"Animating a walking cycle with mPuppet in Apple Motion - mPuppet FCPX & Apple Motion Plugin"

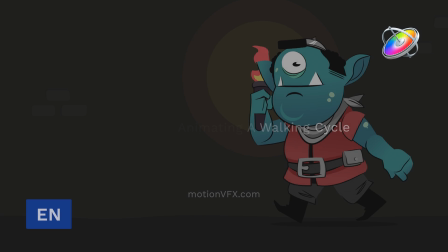[0:00]
Stanislaw with MotionVFX with another tutorial on mPuppet, and this time we're taking a look at secondary animation and creating a character walk cycle.
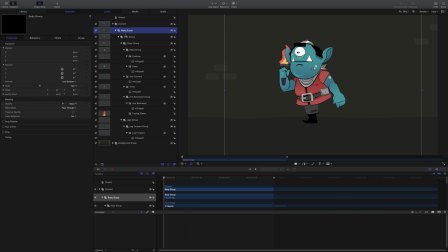[0:09]
This is an intermediate lesson that will be taking a deep dive into keyframing in Apple Motion. Starting with our character, what we have done is divided our model into different parts using groups inside Apple Motion. We have the body broken into these groups like head, and inside the head is the eyebrows, etc.
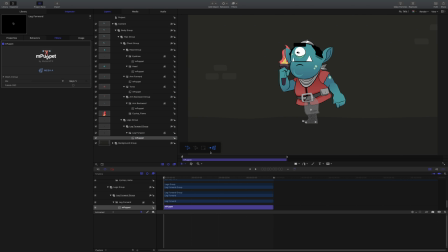[0:31]
Once we've set up our character with its different groups, turn on the different meshes for each of the sections using the Show Mesh button inside mPuppet.
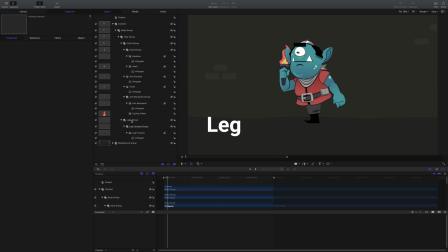[0:44]
Since we are creating a walk cycle, let's start with the leg. You probably notice we only have one leg here, and that's on purpose. This way, we can work out the animation for the first leg and then work on the matching one using a clone. And it's easier to set and count our keyframes while in frames mode. Click the arrow next to your time code to change the modes to frames.
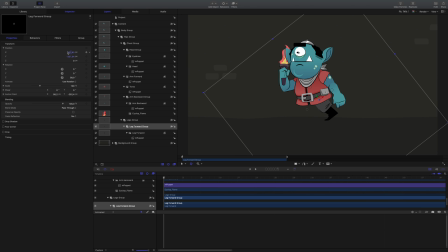[1:08]
Next, animate the position and rotation of the leg using motion's parameters. Our main animation will last 22 frames, so move your playhead to that frame and create keyframes for the position and rotation again. About halfway through our animation, at frame 12, animate the position and rotation.
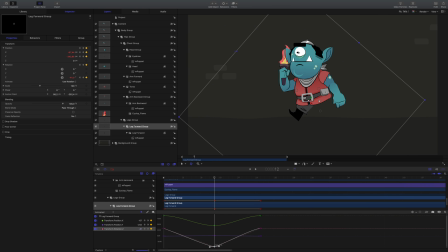[1:32]
Inside the keyframe window, use the tangents to smooth out the animation. At frame 6, add another keyframe to place this foot down and in position.
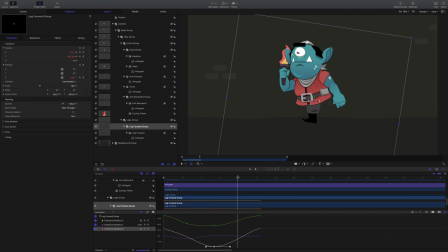[1:49]
At roughly frame 17, let's do the same. To create a little bit more realism, let's lift the foot at the 6th frame mark so it's not as rigid. Since we want this step repeated throughout the animation,
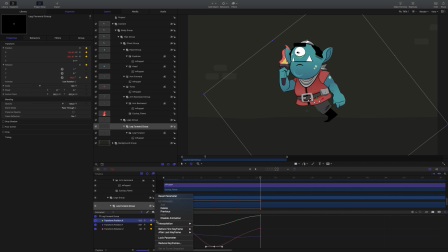[2:09]
click the icon next to the keyframe and make the keyframes repeat after the last keyframe. This will loop our animation. Now that motion has repeated those keyframes perfectly, they could be smoother. Use the tangents to smooth out these keyframes, so the loop will become more natural.
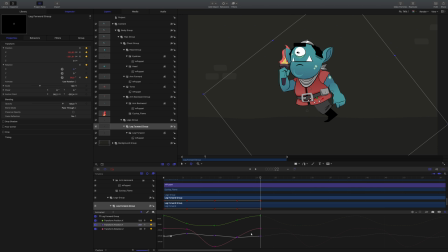[2:28]
Do this for all the animations we created so far on this leg.
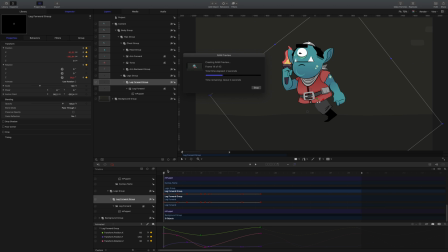[2:33]
When animating, it's always a great idea to preview sections to ensure it looks correct. Now that the leg is animated, create a new group with keyboard shortcut Command Shift N. We'll make this group the main leg and place our leg animation inside this group.
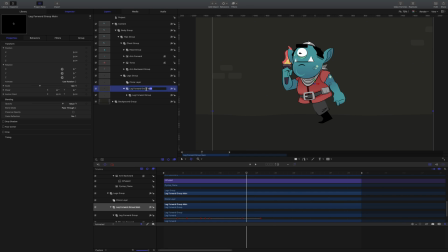[2:52]
Next, make a clone of this first leg group using the K key. This will create a clone that will create our second leg. Because this is a clone of the first leg with its looping animation,
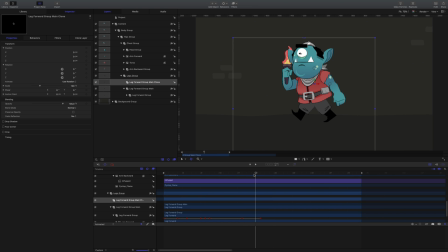[3:05]
just drag the clone layer on the timeline to offset the animation timing for that particular leg. Since we have our character's legs moving, let's add secondary animation using mPuppet. At the beginning of the timeline, I'm creating keyframes for my character's handles I've placed on the leg.
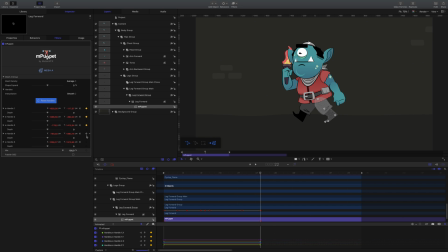[3:24]
I'm also creating keyframes at the 22nd frame since we want it to match the leg movement. Just like with our legs, where we've created keyframes for the in-between movements, we'll do the same with mPuppet keyframes.
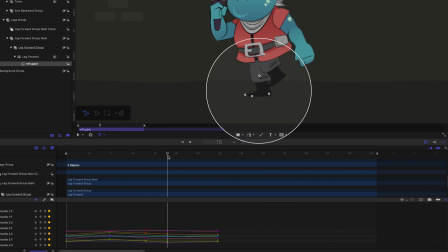[3:40]
With the foot down at the 15th frame, I'm adjusting the foot to give it a bit more of a natural step. Moving through the animation, try to recreate the movements of the foot as it makes contact with the ground and pushes away, like how the knee extends.
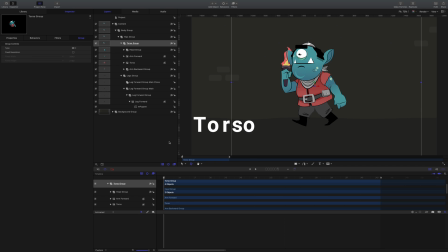[3:58]
Next is repeating the process for each of the other parts of the body. Since our legs are complete, let's move on to the torso, and let's move our anchor point to where a natural spine and hip connection would be.